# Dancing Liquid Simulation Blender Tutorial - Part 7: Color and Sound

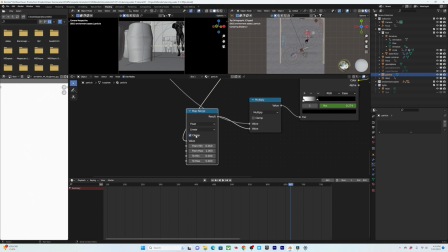16:25 So I added a buffer and I used a map range to map from 0 to 1 and map it instead to 0 to 5. And that pretty much is just taking this and you can imagine it's like invisibly sort of extending it over this way.
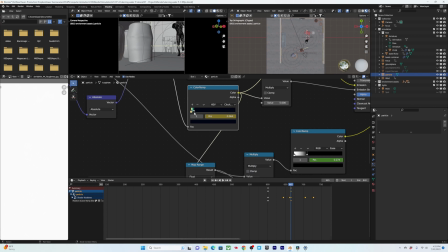16:39 So it's not completely following the pattern. So you still get a little bit of these darker color values here before it turns transparent. But yeah, that is essentially it. And let's get back to it. So yeah, that's pretty much what I do for it in terms of color.
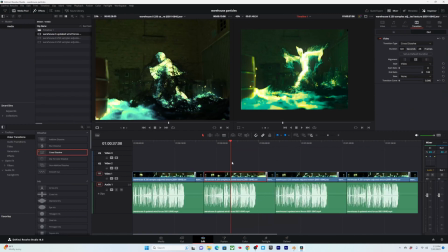16:51 If we go back into the edit, the color is only applied to this one.
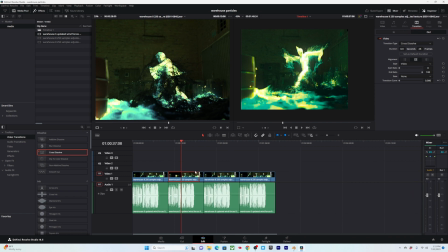16:54 So if we select a clip, hit Control C, copy it, and then select everything and hit Alt V, it's gonna do a special paste. And this, we can go to Video Attributes, Color Correction, and let's also do Plugins and Fusion Effects.
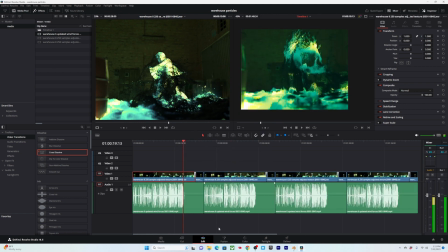17:08 Sometimes it doesn't get all of the effects that we want in there. So let's just go in here, double check that it's got all the color stuff we want.
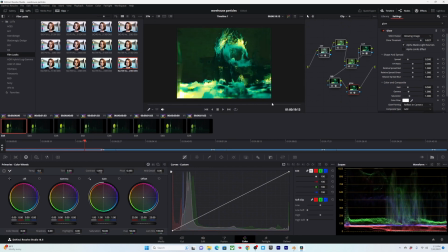17:18 Yeah, nice.
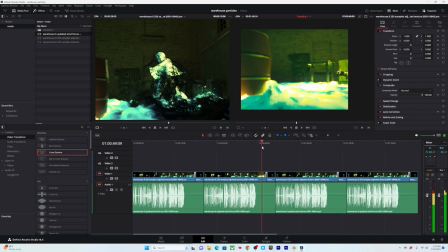17:22 At this point, we can go in and start adding some sound effects. It's not too much I want to do with sound here. It is very, very important, but I think something...
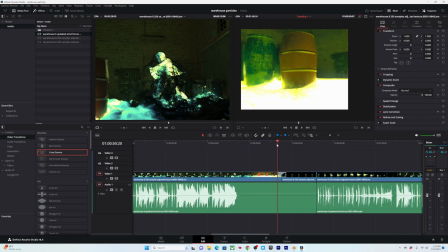17:32 My main thinking is having something that's like a little bit of a whoosh for the particles going away here. Maybe even like almost a sand blowing as the particles are hitting against this metal tin here.
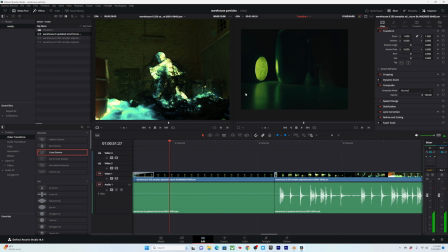17:43 And then maybe like a little bit of like an eerie creaking sound before the particles come in here.
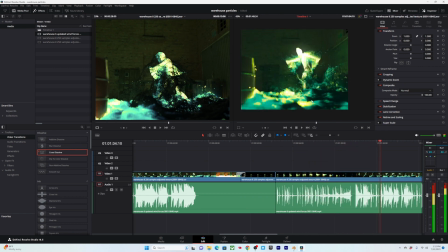17:52 There's theoretically a lot of like swooshing and sounds in here that you can add.
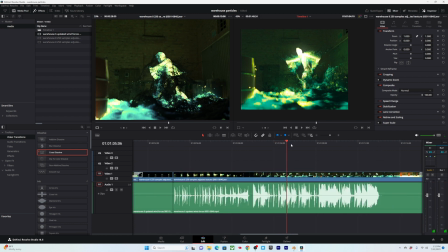17:58 It takes a lot of time to add that beat by beat.
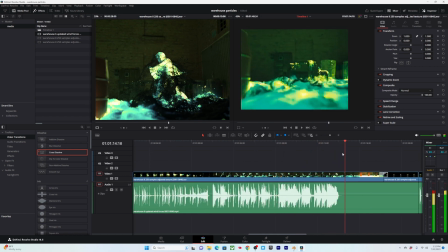18:03 Which I might do that a little bit, but in the end they generally get drowned out by the music. So the main thing is just gonna be having some type of whoosh for this ending beat and some sense of a flow,
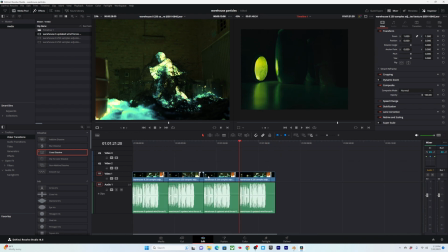18:17 like water lapping onto a seashore. Yeah, so let's go in and find some of those sounds in Artlist.
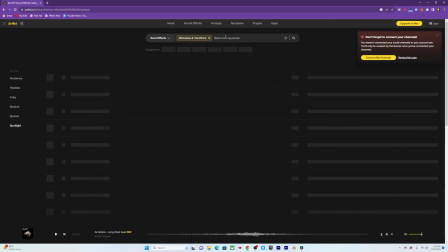18:25 Let's just type in a whoosh and maybe a sand. Let's see what we get here.
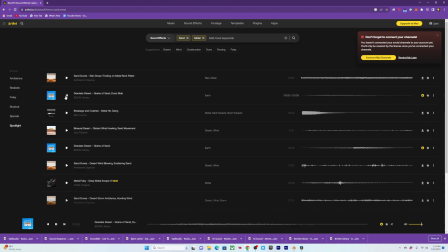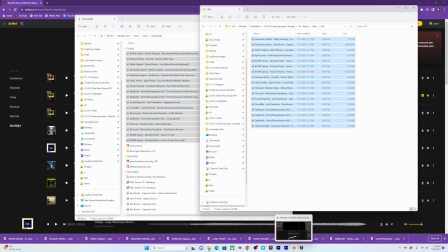18:50 Drag all these over here. And then we'll drag these in.
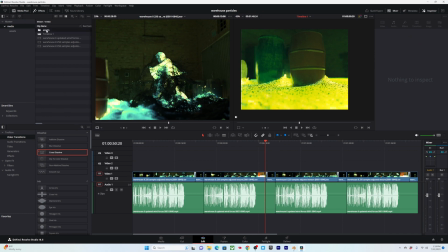18:56 I like to create an assets folder. Generally, boom, boom.
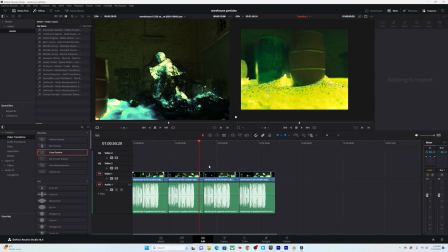19:01 Drag these in here, and yeah, let's just work.
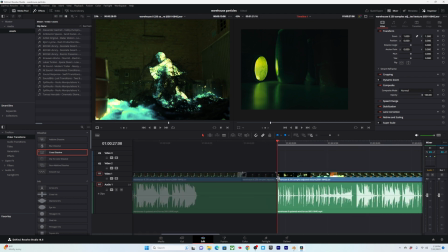19:06 So press in. We can set some in and outs. So let's go in here, and I'm pressing down on the arrow key to go to this.
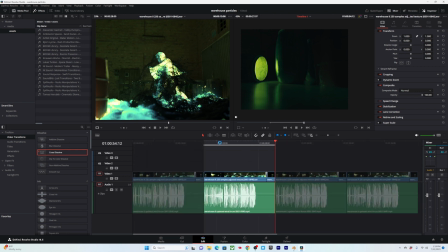19:18 Just skip around a bit and press O to set an out point. Let's just build up a soundscape for this section here.
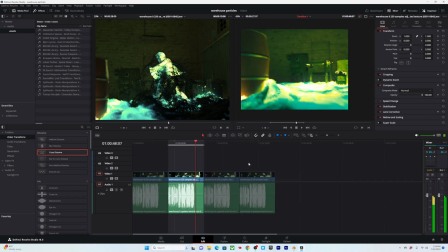19:25 Actually, no, wait. We want it to really be starting in here, pretty much.
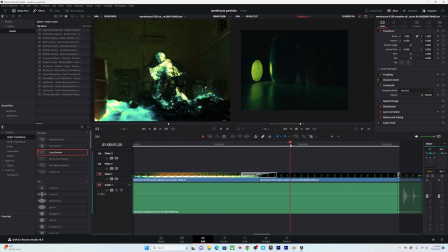19:34 Yeah, because we want the build-up to start here. So maybe right here we actually want our endpoint.
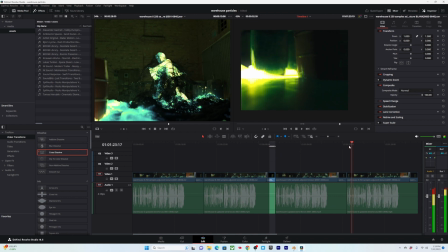19:42 And then it'll be somewhere in here we want our out.
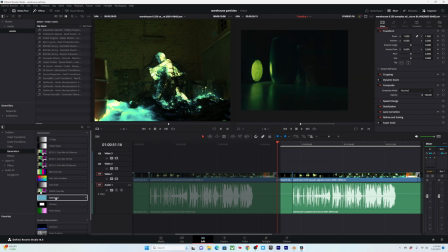19:47 To get a precise tell for this, we can actually go into just any generator and quickly get a time.
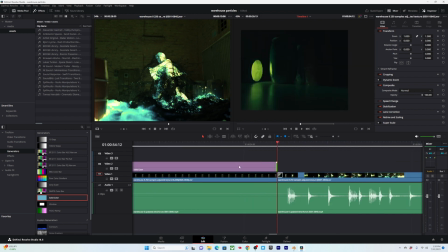19:55 If we drag it between this distance here,
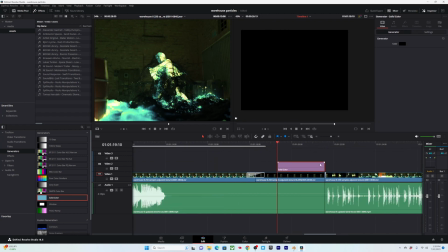19:59 we know that it needs to be out by this same distance here, so we can set the out point there.
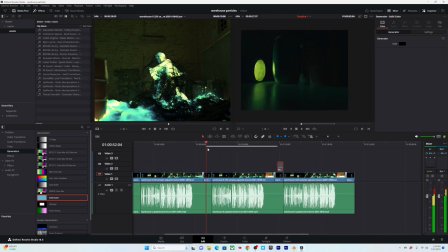20:07 Sweet. And we'll just disable that. We might need it for later. We'll see. Alright, so let's work on just creating a soundscape here.
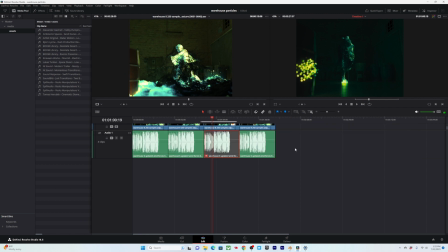20:13 Let's go in here, select this, and disable it. So we can really just focus on this.
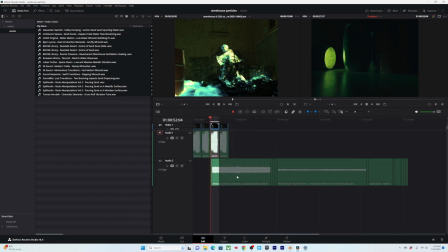20:19 Actually, let's just drag everything in here, and we can kind of order it out once we see that. Let's just kind of move these out over here. We'll kind of get some of these ambience pieces. Ambience.